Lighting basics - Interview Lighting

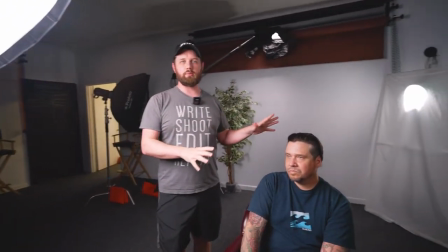(3:44)
we have a key light and this is gonna be main light we can turn these other ones off and try to get a shot with just your key light and that should be enough to
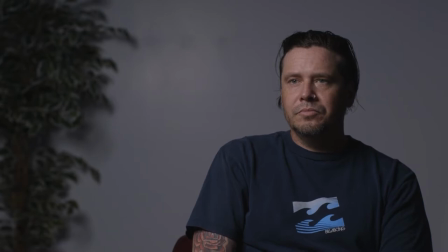(3:52)
get really moody that low-key shot that you're looking for yeah and you could definitely throw a honeycomb
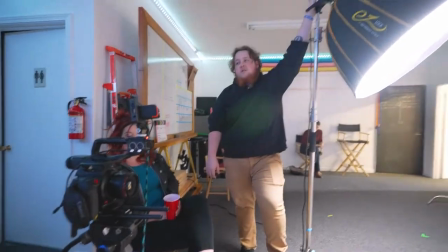(3:59)
grid on on that softbox to kill it to kind of isolate and kill that fall off
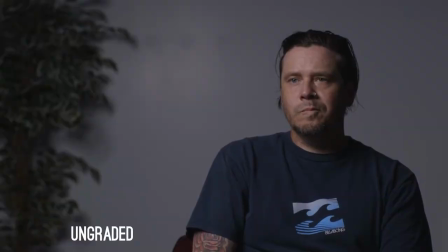(4:04)
to where your background's extremely vignette a flag here so
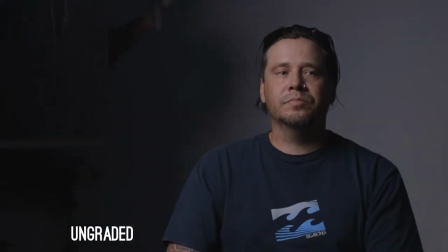(4:10)
so i've just got a flag here and I'm just gonna cut the
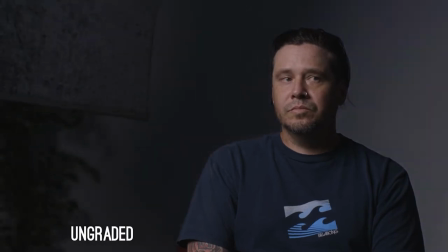(4:15)
background a little bit so you can see how dark it can get yeah and
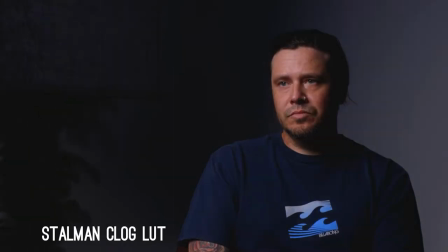(4:20)
that's something right there that like obviously again it's moody but it does stand out because you have that highlight against a dark
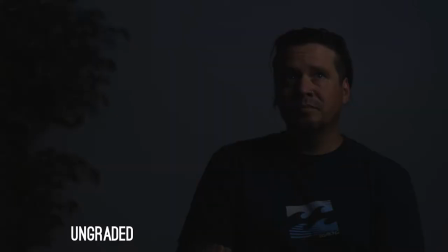(4:29)
background which is awesome but then we have the fill to kind of fill in this face we don't really want it to be the same brightness as your key light we just want it to be able to see that there's something happening over there there's face over here not just a big black shadow but but you are lighting the broad side right now right so you yeah so this would be lighting the broad side which is basically lighting what side your camera is
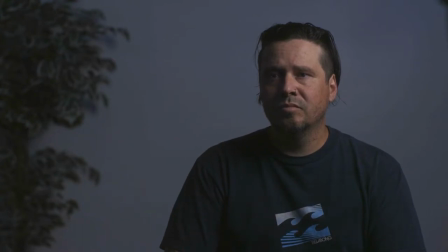(4:52)
on is would be your key so that would be what that would is happening now if this was your key broad side is the side you get
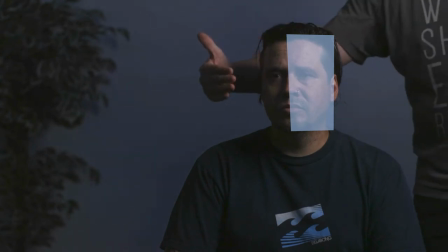(5:00)
two-thirds of the face facing the camera the short side is one-third of the face facing the camera usually because they're looking slightly off camera
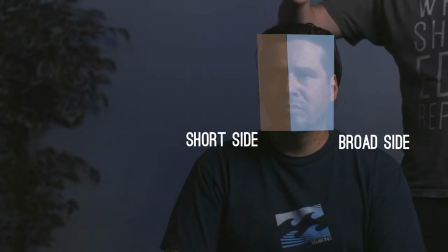(5:09)
not directly at it so when he's looking angled off so
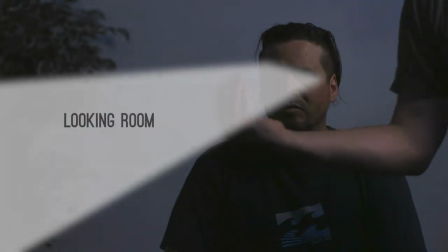(5:14)
he has this looking room over here and he's positioned
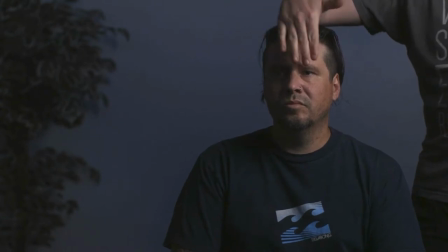(5:18)
on the third then we have this two-thirds of his face is lit and that's the broad side and then the short side and the key always goes on the short side I say always but that's just the rule you can change that however you feel well there no exact rule to lighting so yeah there's definitely
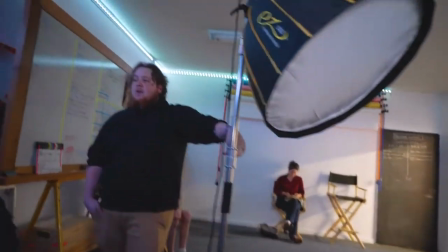(5:36)
a parameter there that you can break in terms of like if you are gonna if you are gonna light your key from the broad side then you're in certain
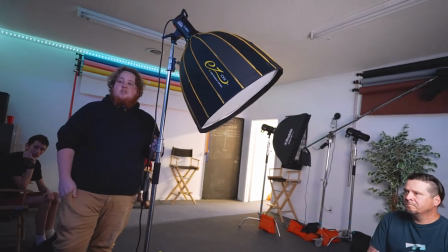(5:44)
in most scenarios you're gonna want your backlight to be darker so that there is that contrast there because you don't want your key filling
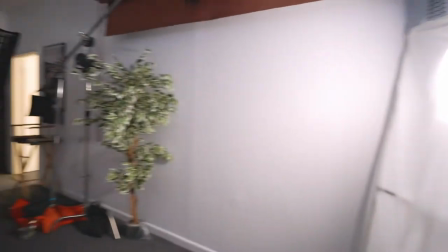(5:51)
in with your backlight all right so this is our hair light and this is kind of hitting the background a little bit you can again flag that off if
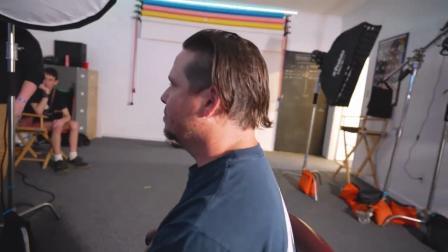(5:57)
you don't want it hitting the background um but this is as you can see hitting the backside of him, his hair and his shoulders.
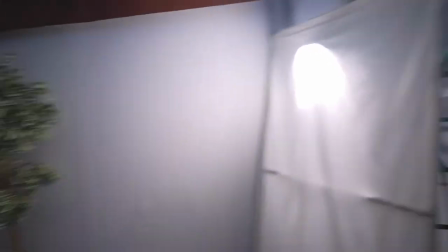(6:05)
This can be, you know, straight behind him or it can be a little bit above him.
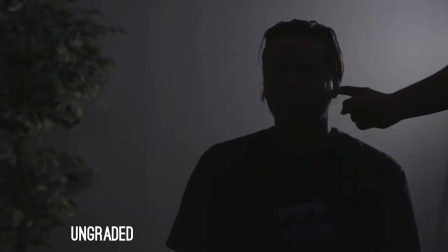(6:09)
But the shot we're getting is the idea to hit right along here so that we have this line of light right across so that we can separate him from the background.
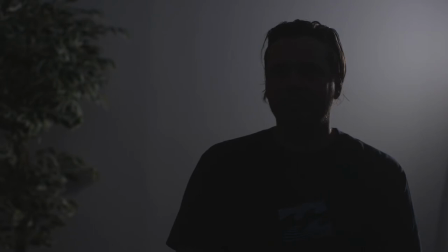(6:21)
Just as a keynote, your key light is opposite your hair light because you got to think about I guess in fourths really you're quick you're creating that contrast you're creating the contrast
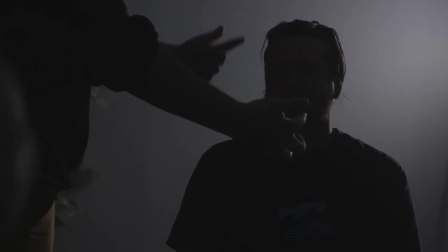(6:33)
here and here and you're creating highlights from here
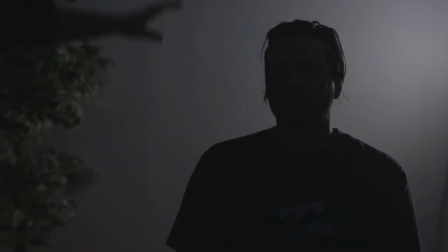(6:40)
to here and then you can shape the background to even stretch that more this is a prime example of why you should work with other people because they know more than you do I did not know that now the background is actually a white wall,
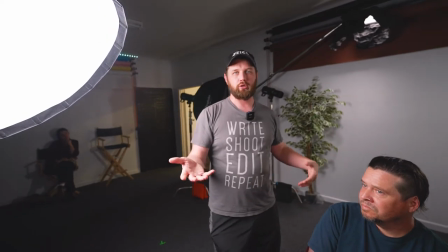(6:55)
but it may look a little darker because of the way we have it lit.
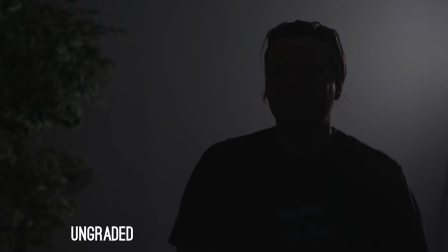(6:58)
With white or gray, you can really kind of make that look black, gray, or white, depending on how you light it.
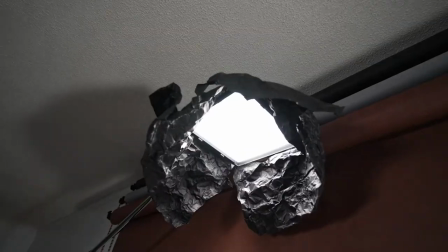(7:06)
And then the last light we have in the very back is just a background light, and that's just to cast a little light on the background.
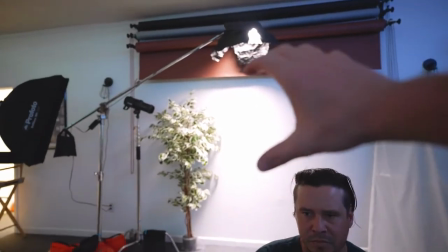(7:13)
So you can see how it makes a vignette here. So there's a bright spot, and then it gets darker as it falls out.
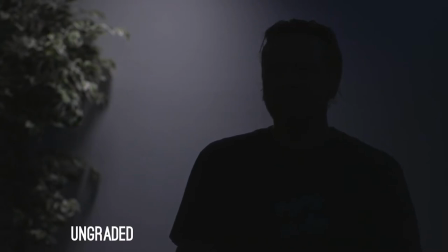(7:17)
And we do have a plant just in the background just to break it up a little bit. As many layers of videos you can have helped build shape as well. So foreground, mid-ground, background. Right now we've just got foreground and background and that's usually what you get. But if you can throw some kind of foreground element in there, that's always a way to change it up a little bit. So this is our typical interview setup.
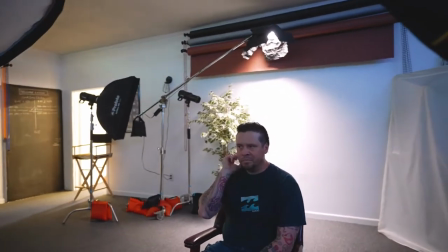(7:40)
And so each of these have a different purpose to show our subject, to separate the subject from the background or to fill in the background.
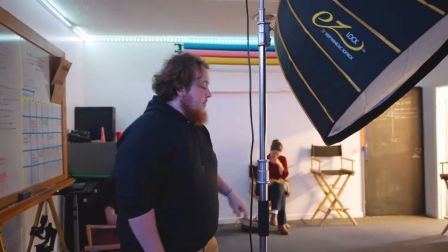(7:48)
We're all lighting different things here so we'll throw on the hair light fill light key light and just kind of show them how it's
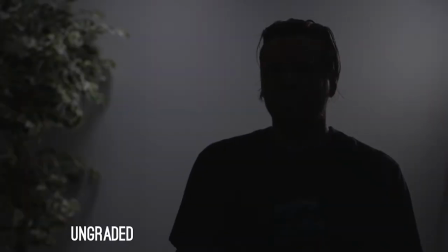(7:54)
stacked so there's backlight there's hair light there's fill light and then here's your key light and then there's a beautiful beautiful michael right there what we're working on right now we we went back in new actress here but we changed some of the lighting um just to kind of fix it up or improve it or options you can do uh to change it up so let me walk
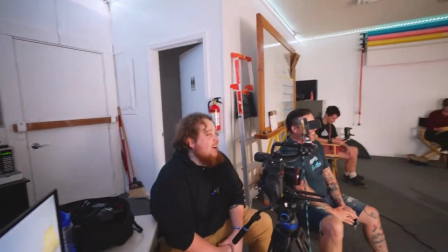(8:18)
you through that it's actually the same actress and actor we just redid their makeup hair yeah that's this is what lighting can do for you it can change your lighting
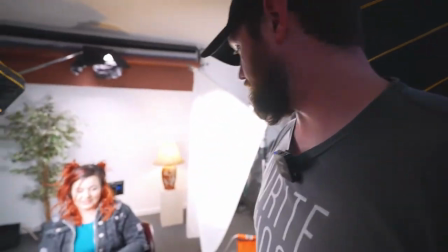(8:27)
setup we move the key light a little bit closer to our model and we also move the backlight the hair light in the closer and got the diffusion off of it so that makes this a larger
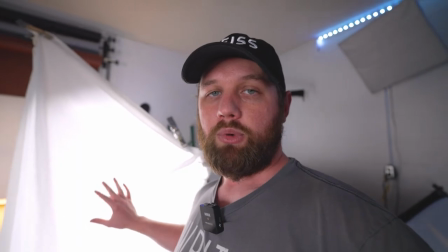(8:40)
source of light and that's what we want we want a large soft source of light for all of these.
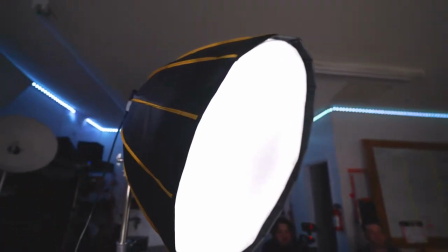(8:46)
I mean, as you see, we got diffusion on all of them, even though they're turned down a bit, like the sun with clouds is like your biggest diffused source of light you can ever use. So people like diffuse days.
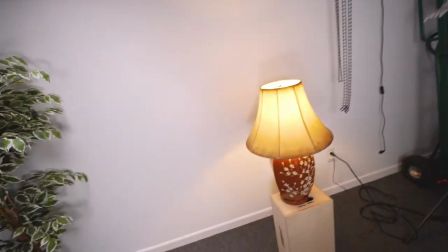(8:58)
And then we added a practical in the background with this lamp here.
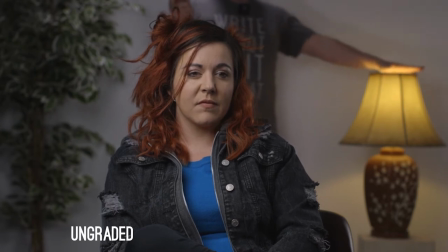(9:02)
I think I'm in frame. Yeah, there we go. So we added a practical here just to kind of break up the background a little bit more.
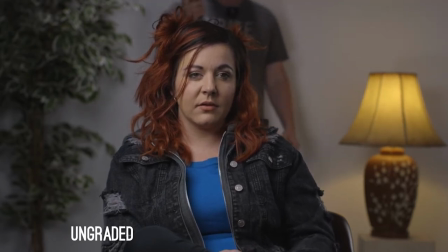(9:10)
You can do this or you can have plant you don't have to do both it's just to show some differences but now we have a little bit more balance with height with
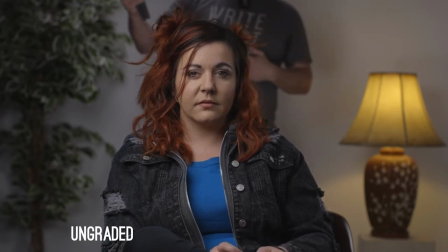(9:19)
light with uh depth foreground background i would definitely add in that like having both does drive your your point of view
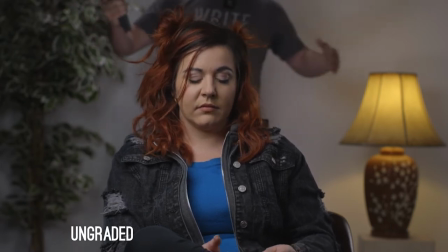(9:27)
directly down the middle to her yeah and so she's what they right here what we've got is a
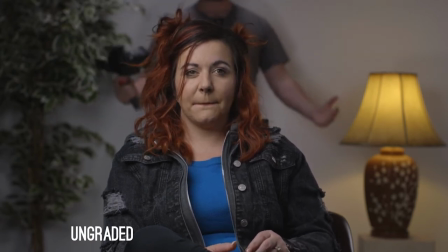(9:32)
natural framing so she's framed out with uh these objects in the front so she's yeah that's compositional rules for photography natural framing um but also contrast with light and dark i'm getting my left and
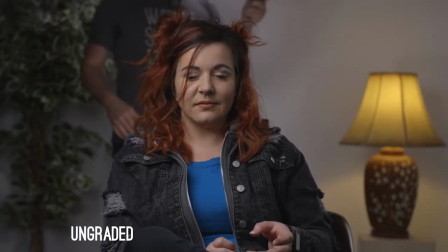(9:47)
right so i'm all mixed up but the contrast with the bright and dark is also a way to shape that so if all this was black
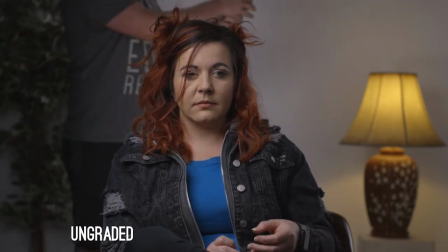(9:54)
and she was lit obviously you'd look at the brightest thing in the subject so you don't want your practical she's lit yeah she's what you don't want
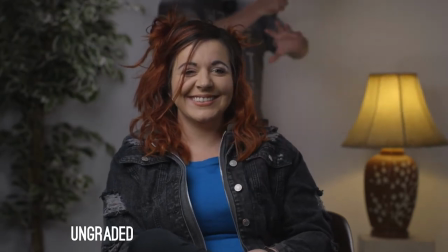(10:00)
your practical to be super bright because that's to pull attention away from your subject.
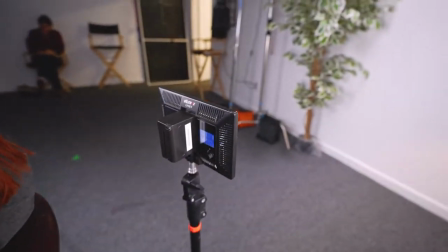(10:05)
And then last, we actually added this little light here to kind of cover up some of the shadows on the plant.
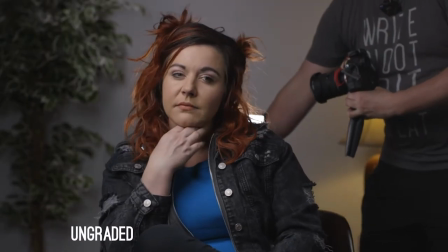(10:13)
So if I turn that around, you can see some of the shadows come back. So this just kind of kills it.
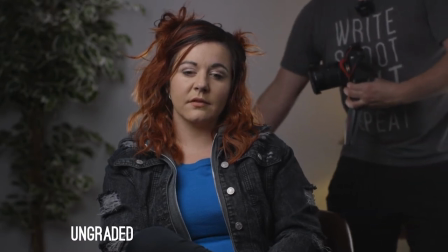(10:18)
But you can also use it as kind of a hair light to light up the back of them.
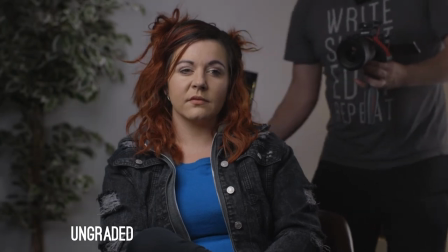(10:27)
And it gives a little glow around there little halo effect but we just have a light here hidden behind our subject and it does the job if anybody tells you that's wrong slap him in the face with the light um you can do whatever the heck you want yeah you can't you can really do what you want but i would definitely say like start with the fundamentals fundamental gosh i cannot speak english start with the fundamentals of the three-point lighting once you start with that you can build off of it and then kill it any way you want. Yeah. So you guys tell us what you think. Does this look good? Does mean, are you a short side person or do you care? Leave comments down below and we'll have a discussion about it because personally, I feel like there is not a correct way you can do it. However you feel best fits the scene and whatever makes you want to watch the video. So there are some rules to follow, but there you have it. All right, moving on to the next one.